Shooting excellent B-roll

B-roll can make or break your video. It not only shows your story instead of telling it, but it also helps maintain focus. And that's exactly what you want. In this video, I'm gonna give you a couple of tips to help take your B-roll to the next level. When you think of B-roll, you probably remember the basics from our masterclass filming.
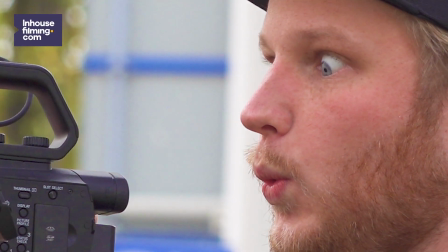[0:29]
Always shoot in wide, medium and close, 10 seconds each, no panning, no tilting, and at least 50 shots for a 2-minute video.
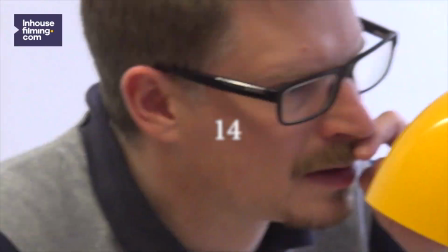And of course, make sure your B-roll is an illustration of the thing your video is about. So for instance, if I have an interviewee that talks about how he or she and their team worked hard to make a new development happen,
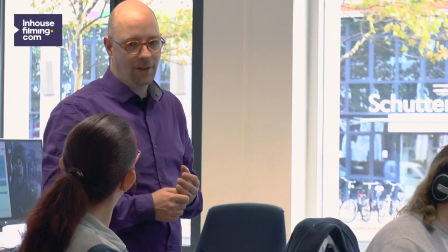[0:55]
then I'm going to shoot a lot of B-roll of them hard at work, discussing things, going to meetings, reviewing documents, what have you. And more important, I'm going to shoot all of this in wide, medium and close. But what if you want to make these shots more dynamic and more lively? Well, there are a couple of things you can try. This is a really fun way to get from location to location. Just simply pan quickly to the left or the right and do the same in the next shot. Since the footage becomes naturally blurry during the quick push, it's easy to stitch them together to amazing results.
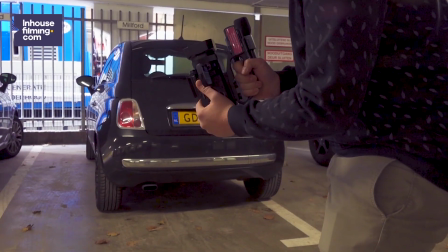[1:36]
Of course, this also works when tilting up or down really fast. This could be especially fun if you're moving up or down in an office building.
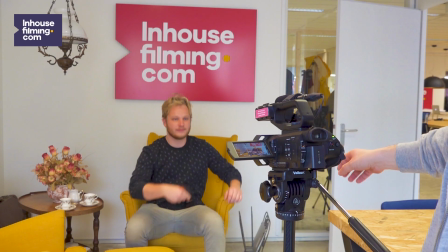[1:44]
What you can also do is push the camera into an object and push it out in the next shot.
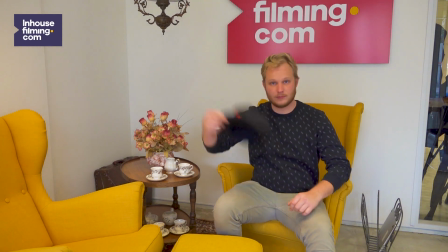Another cool trick is the frame blocking shot. Pan to or from a top to bottom frame filling object like a wall or a pillar.
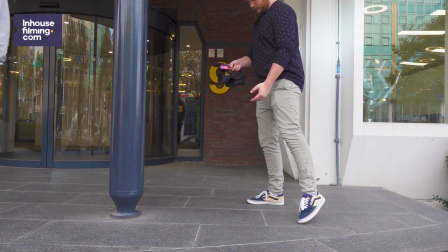[2:04]
In the edit, we can easily make another location appear behind it. This effect can also be made by letting a person walk by in your frame, filling it from top to bottom.
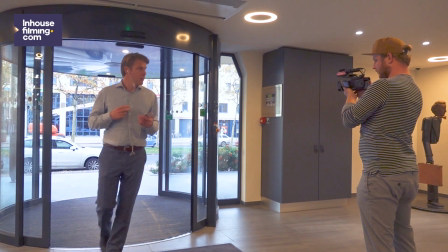[2:14]
This is what we call a human transition.
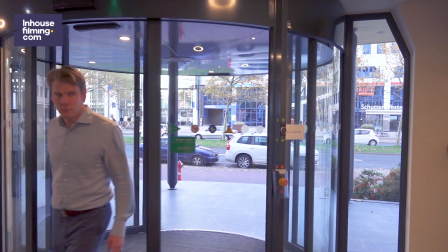[2:16]
Be sure to pan completely from one end of the frame to the other, or let the person walk completely from one end of the frame to the other.
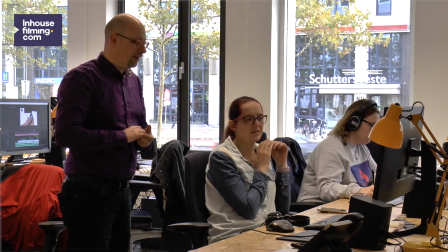[2:23]
Otherwise, this effect won't work. These two tricks are mostly to make fun and dynamic transitions. But there are also things you can do in the frame itself to make your B-roll come alive.
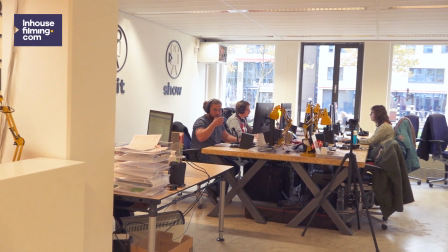[2:36]
Add movement to your shot by zooming in completely.
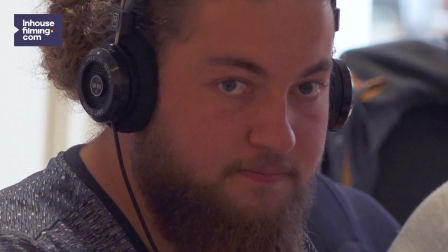[2:39]
Because the camera is all zoomed in, it becomes nearly impossible to keep a steady picture, giving your footage a cool handheld documentary film style vibe.
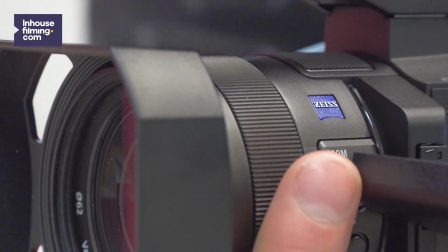[2:52]
Focus pull from one plane in your shot to another by twisting the focus ring. This way you shift your viewer's focus from point A to point B. Especially when you're showing work being executed, this can give you a cool look that makes the whole process seem to go by quickly. It'll also show your viewer just how hard your team is working to solve a particular problem, or to show progression. Take a page out of Hitchcock's playbook and try your hand at a Dolly Zoom. You've probably seen this effect done before in film and TV, and it's a fun one to give a try.
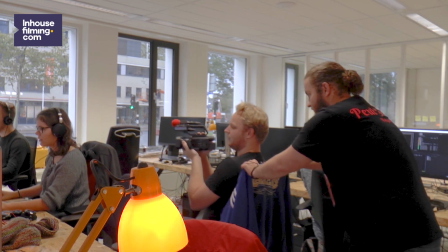[3:27]
To achieve this disassociating feeling, simply take a seat in an office chair and let yourself be dragged backwards while you zoom in. On the subject of office chairs, they do make excellent dolly tracks when you want to make a smooth tracking shot.
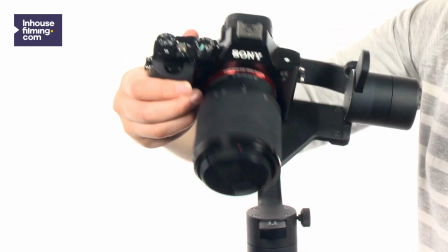[3:41]
Simply use your office chair. Besides this DIY solution, you can also opt for a gimbal.
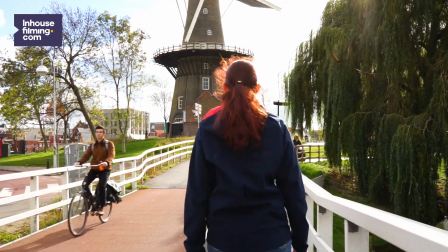[3:48]
This contraption turns your camera into a Steadicam, giving you smooth motion.
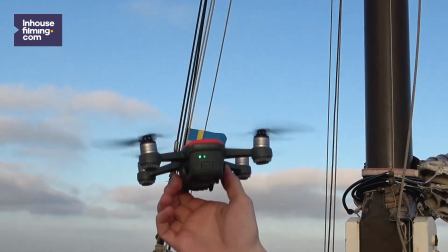[3:52]
You can also use things like sliders or drones to get that smooth motion magic to your videos. Try these different shots out yourself and see what kind of cool B-roll you can make. And if you're ever in need of inspiration of how to shoot B-roll for your next project, you can always call your producer. As you can see, it's easy as 1, 2, 3.